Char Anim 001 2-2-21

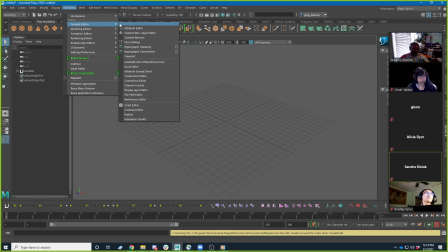So if you go to Windows and Settings and Preferences, and then Preferences,
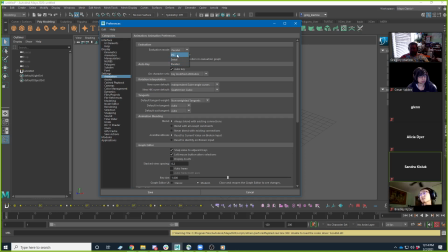try going into Animation and setting this to DG instead of Parallel, and see if that fixes it.
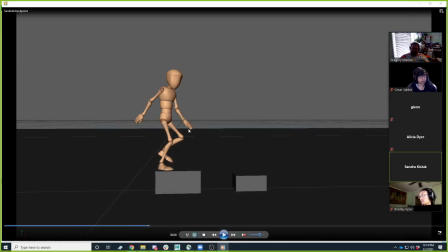It may or it may not. There are other things it could be, but really what's happening, because my guess is like if you're scrubbing your timeline, you see this happen periodically, and then you go back to that frame and it's not there anymore.
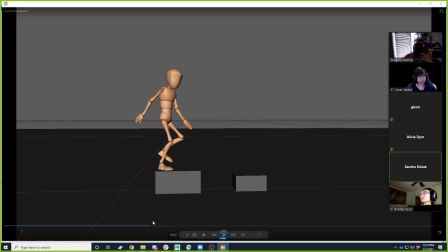Is that what's yeah? So that's basically just like, it's kind of like your graphics card is making a mistake when it's rendering it in your viewport. And so that'll at least fix that.
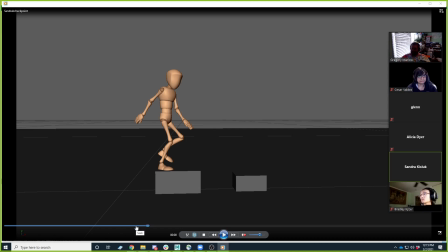It may slow down or it may change the way it plays back in your viewport. Like, sometimes it'll make it a little slower on playback. And if so, like, really, what I would
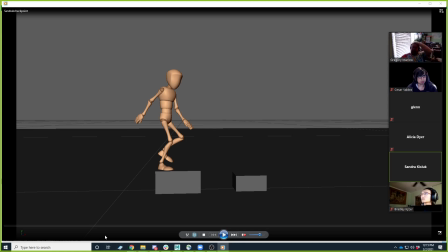do is if it's messing that up, like, periodically just play blast the animation so you can watch it and make sure if it's playing back too slow or playing back kind of jumpy, if you just play blast it, you can sort of see it a little more clearly. Having said that, I think this is looking pretty good.
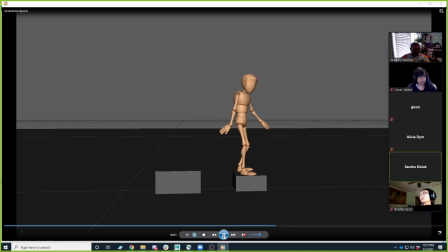So just kind of in terms of like the logistics of it,
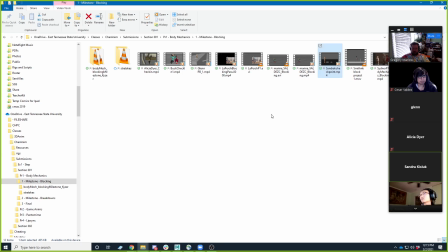I would oh crap, let me open this in VLC.
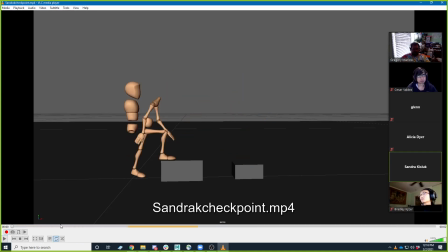Yeah, there we go. So it happens. That's so interesting. So just the logistics of the step. The character. Sorry, where's my annotate?
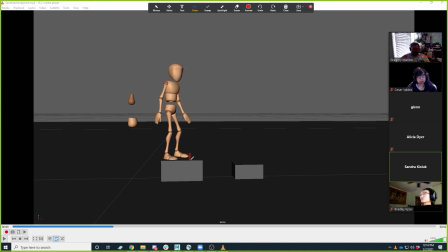I would have the box end like right there, right? Because otherwise, like, it would be like that's exerting more energy than is needed, right?
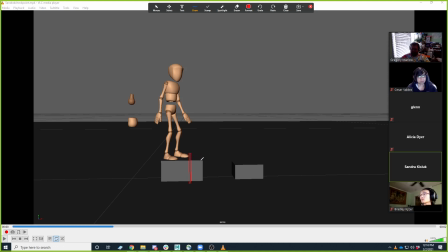What would really happen is the character would take a sort of a little shuffle step to the edge here and then do that step across. But since they're stepping from that far back, I would just make that box smaller, like he doesn't have a choice, right? Does that make sense?
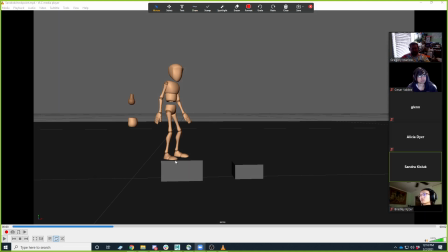Yeah, it's like it's just that it's an unnecessarily big step for to accomplish it.
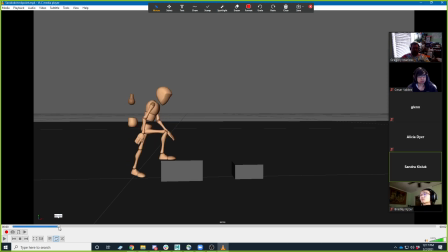He would just take a smaller step to it. So I think you can push this a little bit. Just because I think, like, when I watch it, I'm like, yes, this feels physically accurate in a lot of ways. Like, I think the timing needs you need to play with the timing a little bit, but
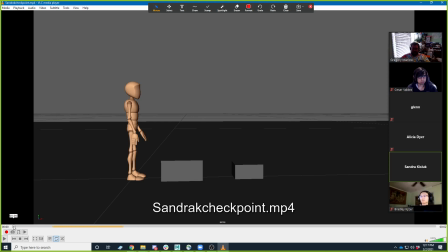I think it's that it feels accurate. It just could be more appealing to watch, right? And so some of it's like even your first pose here, like that's just not you could probably push that pose and make it more dynamic and more interesting to look at, right?
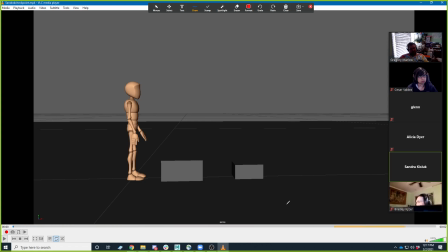You could also consider since you're still, I think, kind of early on the posing side of here, like straight lines are less interesting than diagonal lines, right?
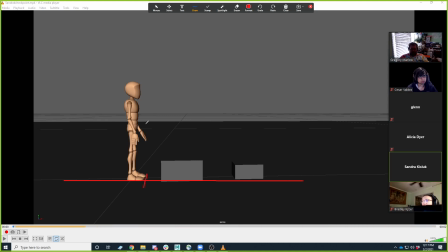And so right now it's like, the toes are pretty straight, like all of that, like the horizon is straight. If you sort of tumbled your character around a little bit to where like maybe the camera is over,
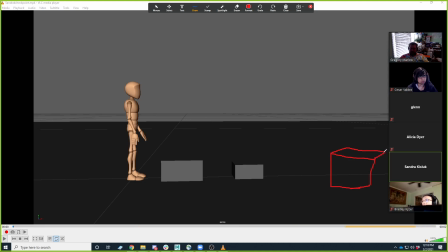let's see if I can draw a perspective camera here, over here, filming in this direction, right? Then the character would be getting closer to your camera, and this box would then be a diagonal line instead of a horizontal line, right?